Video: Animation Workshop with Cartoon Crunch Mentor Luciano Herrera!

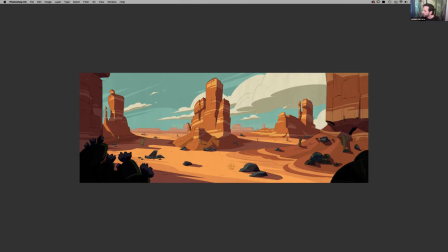(12:23)
It has its own personality, it moves in its own way, and how we create this sense of vastness in a 2D show. And creating this monolithic shapes as well helps
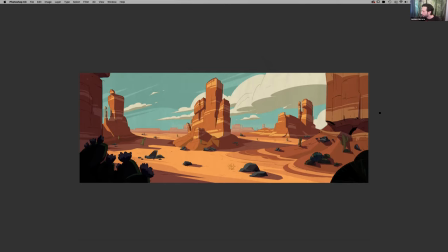(12:41)
to understand how big things are by putting little items like the cactus on the trees and putting the cactus up front to give you an idea as well in the foreground, to give you an idea as well of how this specific background, what the size of things are.
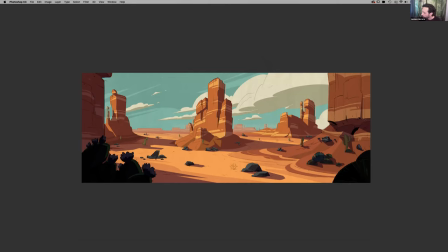(13:00)
It allows you to also show that this and this guy, it's the same size as this guy, but we can tell how far they are. Also creating these
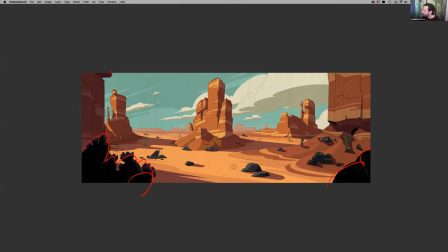(13:15)
foreground elements to create being right in the foreground, middle ground elements. And then again, our backgrounds really far in the distance and pushing the background way far by making it lighter and getting rid of lines.
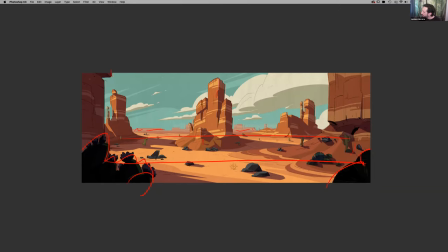(13:34)
So as you can see, the lines are here, but they're a lot more dominant here. But as we move way back, we lose the line altogether. So it just becomes about shapes.
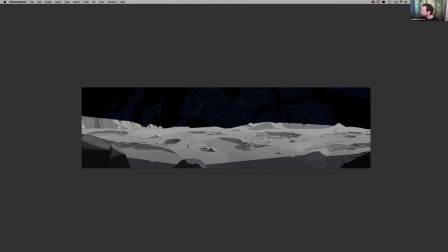(13:53)
This is another background that was done for the moon episode. And one of the biggest things that I wanted to convey and have a feeling of, it's big, it's rough, and it's
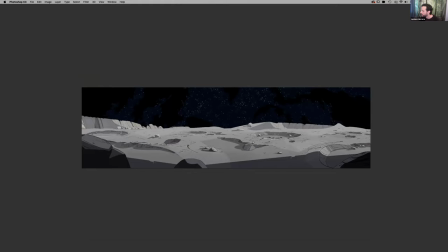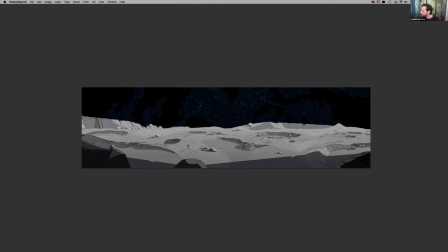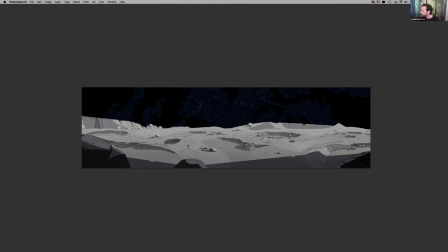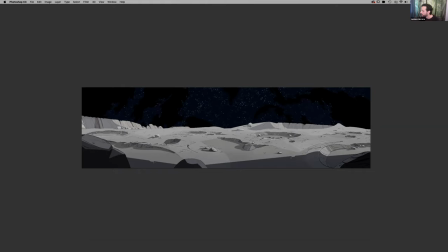looks like we're having some technical difficulties. Oh yeah, we have to wait for him to log back in. Looks like he lost his internet connection, so hold tight.